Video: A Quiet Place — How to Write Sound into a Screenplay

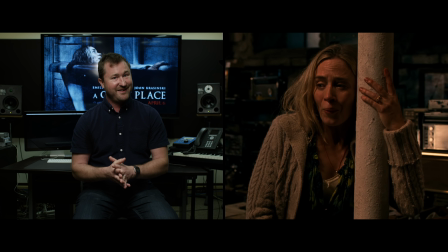(4:05)
You can dig into that reptilian part of the human senses,
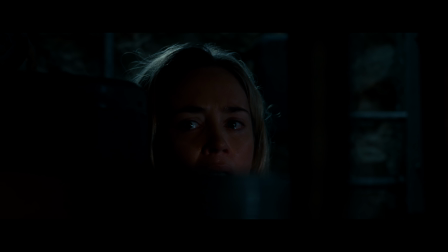(4:11)
and in a way, with sound, become kind of a puppet master of emotions.
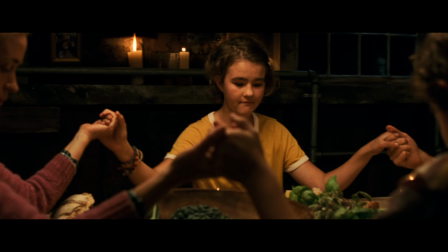(4:18)
When writing, one of the most important goals is to make the audience empathize with your characters, and the same is true of the sound design process.
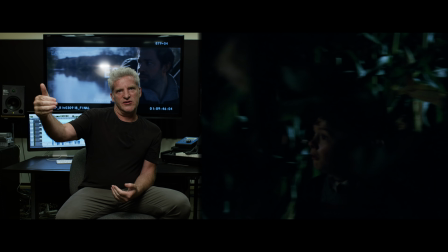(4:26)
Within every storytelling,
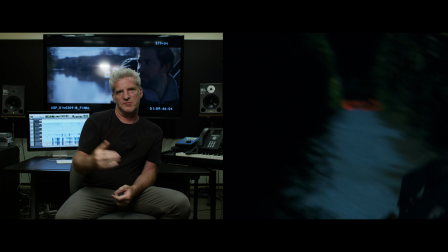(4:29)
process, there's going to be moments where we want to experience what the characters are experiencing in a visceral way.
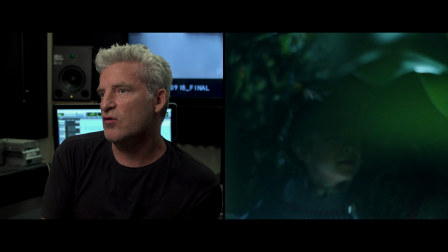(4:39)
And I think sound is really one of the key tools that we have as filmmakers to help create that experience.
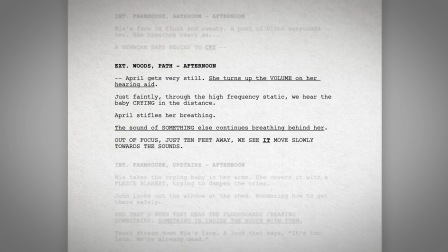(4:46)
An example of this is found in the original screenplay for A Quiet Place.
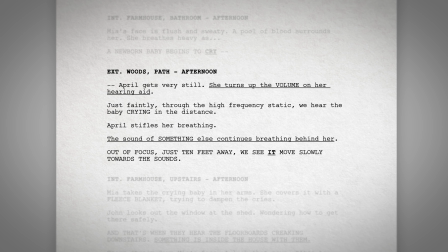(4:50)
There is a moment that is written in such a way that the reader perceives the action from a single character's perspective because of the sound.
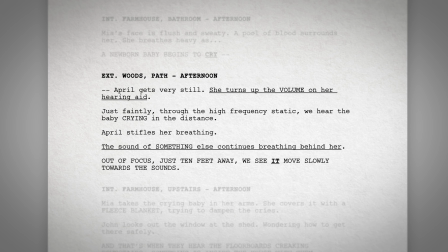(4:57)
Exterior woods, path.
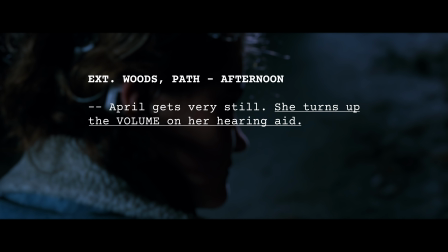(5:01)
Afternoon. April gets very still. She turns up the volume on her hearing aid.
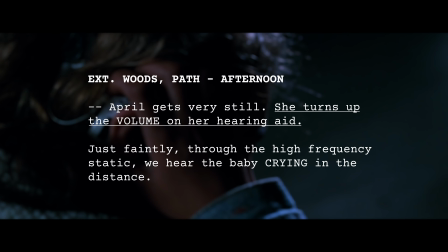(5:05)
Just faintly, through the high-frequency static, we hear the baby crying in the distance.
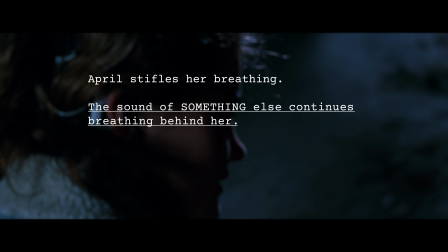(5:10)
April stifles her breathing. The sound of something else continues breathing behind her.
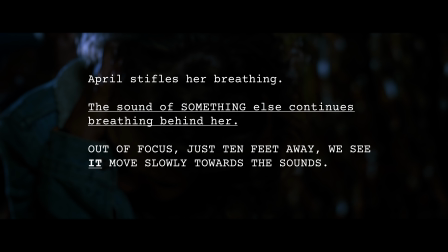(5:16)
Out of focus, just 10 feet away, we see it move slowly towards the sounds.
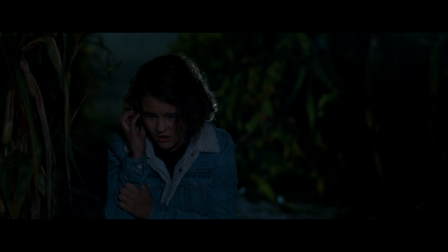(5:21)
Writing the moment this way makes the audience experience the story events through the point of view of the character,
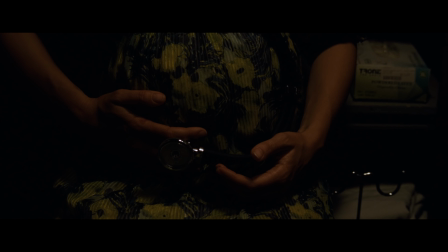(5:27)
and this technique was utilized several times in the final film.
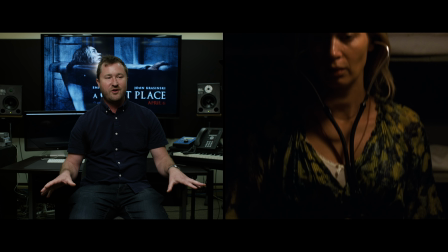(5:31)
There's a number of different sonic points of view in the film, from the creatures and the family members.
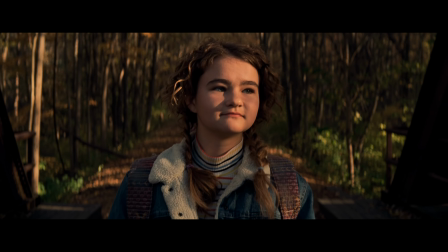(5:41)
One of the central ones for us, design-wise, was for the daughter, Regan, played by Millicent Simmons, who, in real life, she's deaf. And in the film, her character is deaf as well. So for a film that's so much about sound, we felt it was really important to,
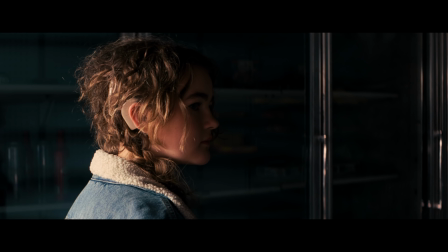(5:58)
right from the beginning sequence, put the audience into her shoes and what it's like to live with a cochlear implant. So we get these shifts in the sound
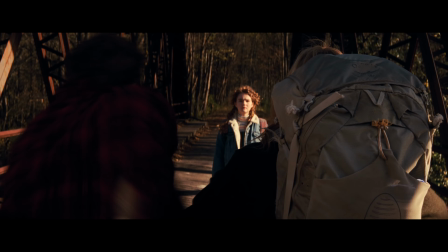(6:12)
that I think help connect the audience to her character.
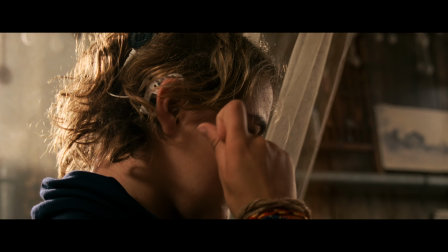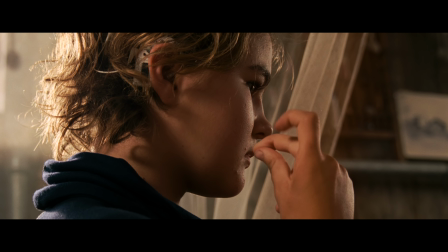(6:23)
Experiencing the film from the sonic perspective of Regan helps the audience empathize with her character,
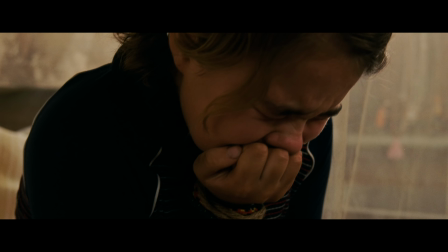(6:29)
but it's also the fact that these shifts are so stark that helps make them so powerful. We wanted to do really nice hard cuts into it so you could really
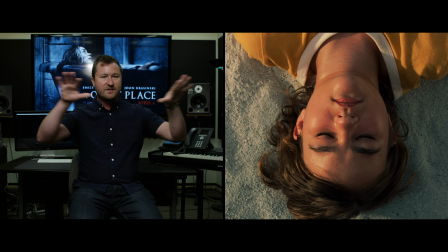(6:40)
feel the shift of contrast between here's atmospheric sounds that the other characters would be hearing,
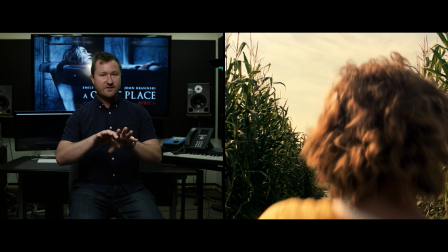(6:46)
and now we go into her head and there's this sort of low tone going under it.
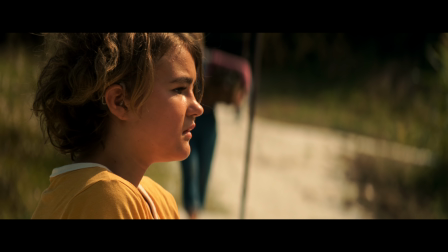(6:51)
This underscores the idea that whether you're designing the sound for a film or the plot of a film, it's important to remember the need for dynamics.
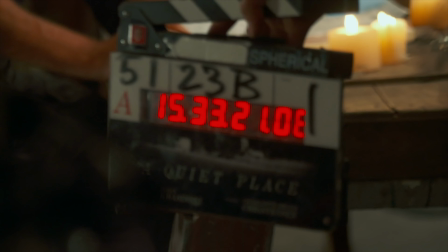(7:01)
When Beck and Woods began working on A Quiet Place, it didn't take them long to realize it couldn't just be a movie devoid of sound.
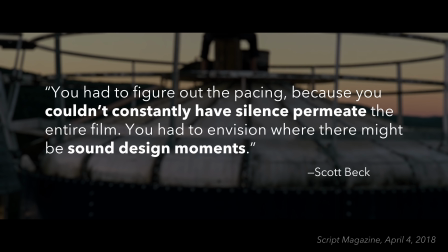(7:08)
Scott Beck said of the process, "You had to figure out the pacing, because you couldn't constantly have silence permeate the entire film.
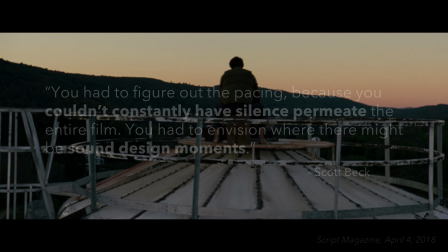(7:15)
You had to envision where there might be sound design moments. But why? Why was that such a crucial part of the development of the story?" Imagine like a wavelength of little difference between, the top amplitude and the lowest amplitude. Everything just starts to flatten out. And what that does is it starts to flatten the experience out for the audience. You start to disengage and you push back from the screen and you push back from the experience.
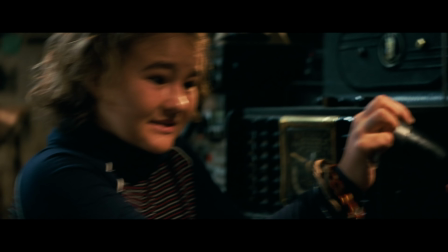(7:42)
If every sound in a movie was played at a loud volume from beginning to end,
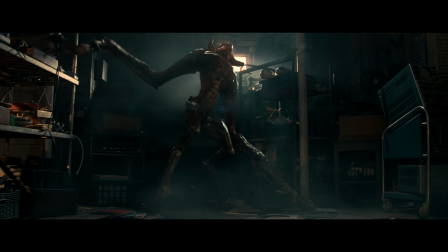(7:46)
not only would it be really annoying, it would prevent any particular loud moment from being impactful.
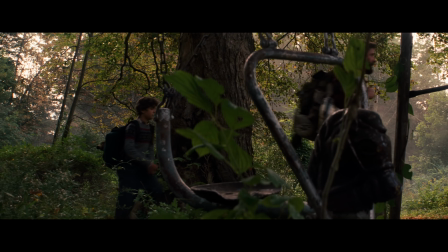(7:51)
So in A Quiet Place, the sound is designed to be dynamic. Sequences often begin at a low volume and increase over time.
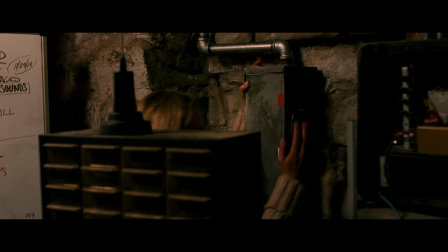(8:03)
What's important to note is that this mirrors the plot design of these sequences as well.
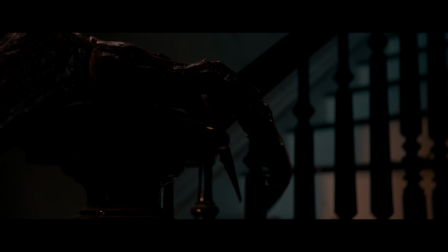(8:07)
As tension builds, the sound builds, until they both reach the climactic breaking point.
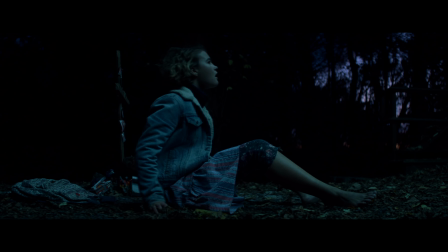(8:18)
But even then, neither the plot or sound stays at 100% for very long,
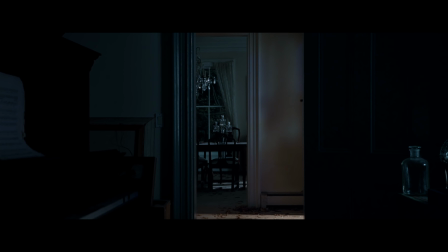(8:25)
as the volume drops low again as the tension is reset.
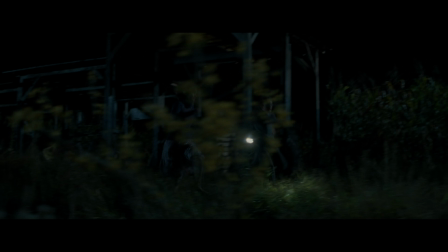(8:29)
This dynamic flow can play out not only over the course of an entire sequence, but within a few moments of a scene.
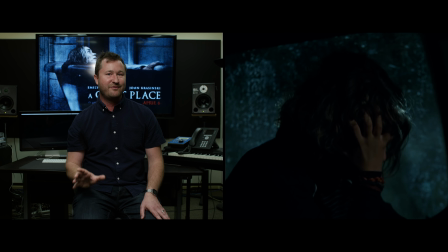(8:36)
My favorite moment there is at the very end of the film where the two kids are in this pickup truck.
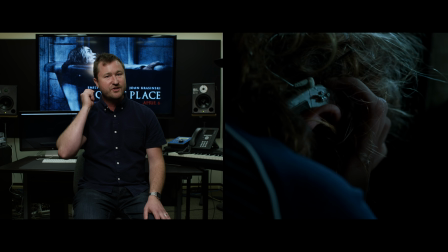(8:42)
Regan's hearing aid starts fritzing and she switches it off. Complete digital silence.
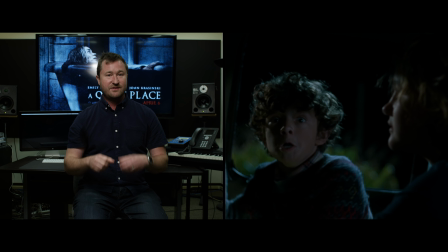(8:48)
She's looking at her brother, who's looking past her, and his face just blossoms into this look of sheer terror.
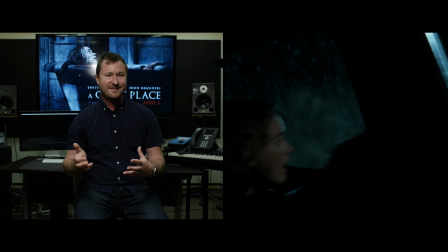(8:59)
And that counterpoint, having this incredible performance, this really intense situation, but just nothing supporting you sound-wise. It's just silence. To me, that's like the most terrifying thing I've ever experienced.
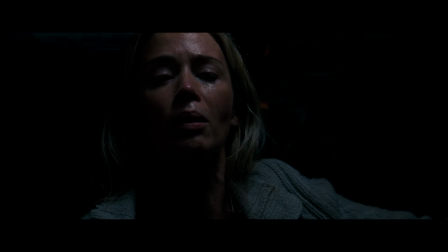(9:15)
So that was really fun. This is a good reminder that sometimes silence is the best way to create suspense.
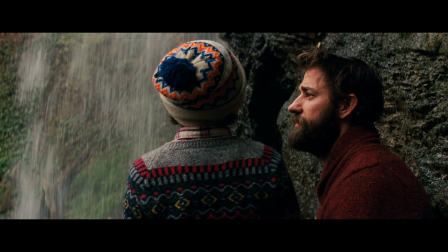(9:22)
But after a long period of tension, it's good to give the audience some catharsis before they're ready for more.
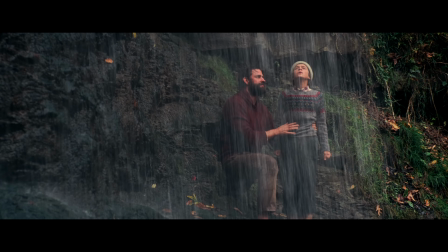(9:31)
I think the best movies are scripted with sound in mind. If you can build sound into the DNA of your script, then you're just going to have a better movie every time.
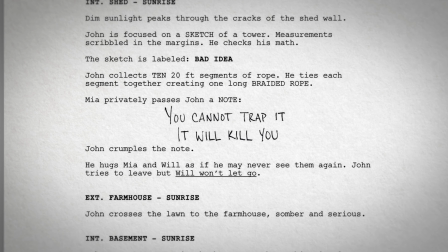(9:45)
Scott Beck and Brian Woods' unconventional approach to screenwriting may not supplant the decades-old formatting we're used to,
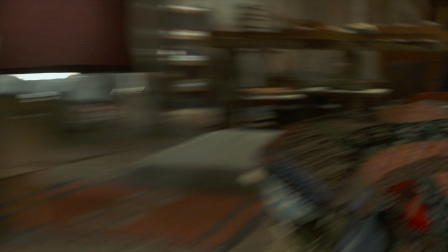(9:52)
but it is a good example of what storytellers can do when they appreciate the importance of sound. It can connect us to a character in an emotional way,
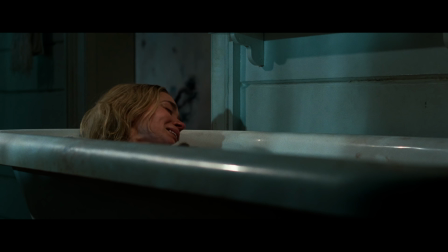(10:01)
making us immediately empathize with their situation.
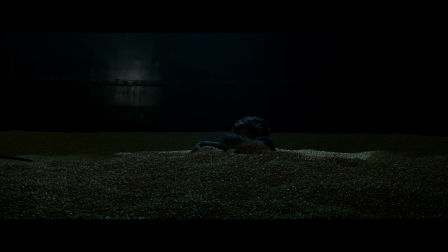(10:04)
And just like any element of filmmaking, sound is most effective when it's utilized in dynamic ways to create moments of contrast.
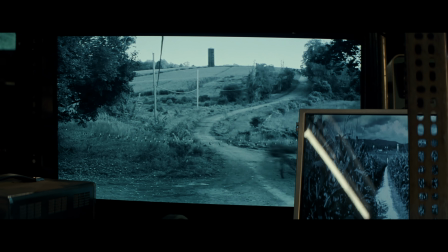(10:13)
And it underscores the power of dynamics, reminding us that the plot of a film should flow between emotional states,
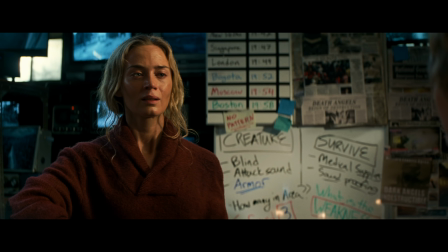(10:20)
and that the loudest sound can only come from a quiet place.
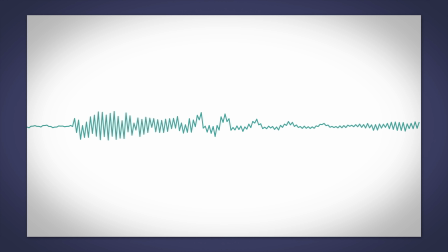(10:27)
When I sit down to watch a movie, it's often hard to turn off the analytical part of my brain and just enjoy it.
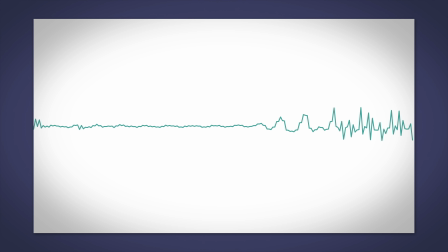(10:33)
But when I listen to a story, the emotion bypasses my conscious self and is often a much more moving experience,
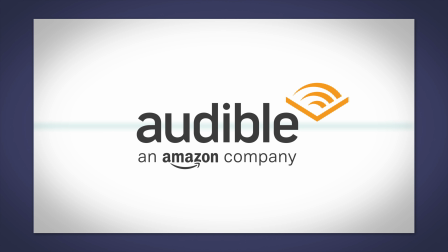(10:40)
which is why I love listening to Audible. Audible has the largest selection of audiobooks on the planet,
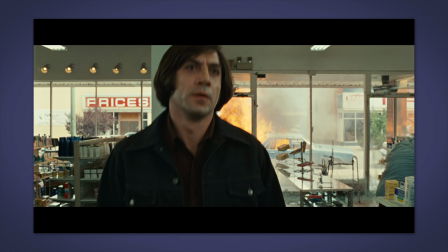(10:47)
and since I just released a video on No Country for Old Men, I think it's the perfect time to recommend checking out the book.
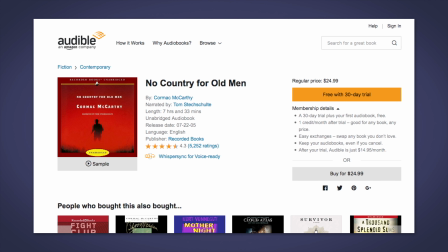(10:53)
While the film is fantastic for many reasons, the amazing story all came from Cormac McCarthy's book.
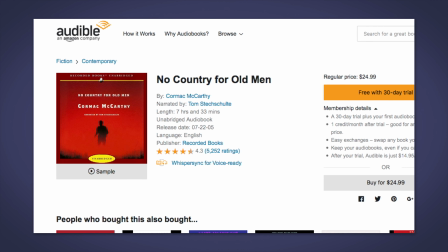(10:59)
And you can get the audiobook for No Country for Old Men for free when you start a 30-day trial by going to
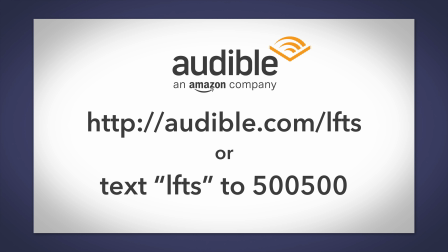(11:07)
audible.com/LFTS or texting LFTS to 500-500. Once again, that's audible.com/LFTS or text LFTS to 500-500 to start a 30-day free trial. Thanks to Audible for sponsoring this video. Hey guys, hope you enjoyed the video. I want to say a big thank you to Ethan and Erik for taking time out of their very busy schedules to talk about the importance of sound. I also want to thank my friend Michael Coleman for connecting me with Ethan and Erik. If you want to learn more about sound for film, you should definitely check out his website, soundworkscollection.com.
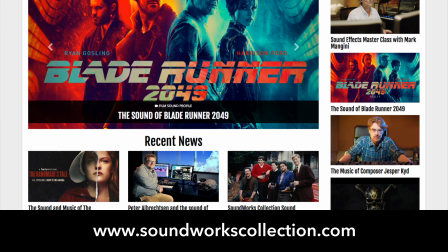(11:42)
He has a ton of awesome blog articles and an audio podcast and video profiles, all filled with great information about sound for film.
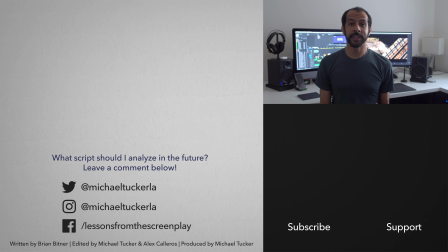(11:49)
Thank you as always to my patrons on Patreon and supporters here on YouTube for making this channel possible. If you enjoyed the interviews, consider supporting the channel on Patreon so I can do more. And as extra content, I'll be sharing the full interview with Ethan and Erik with all my supporters and patrons. Thank you for watching, and I'll see you next time.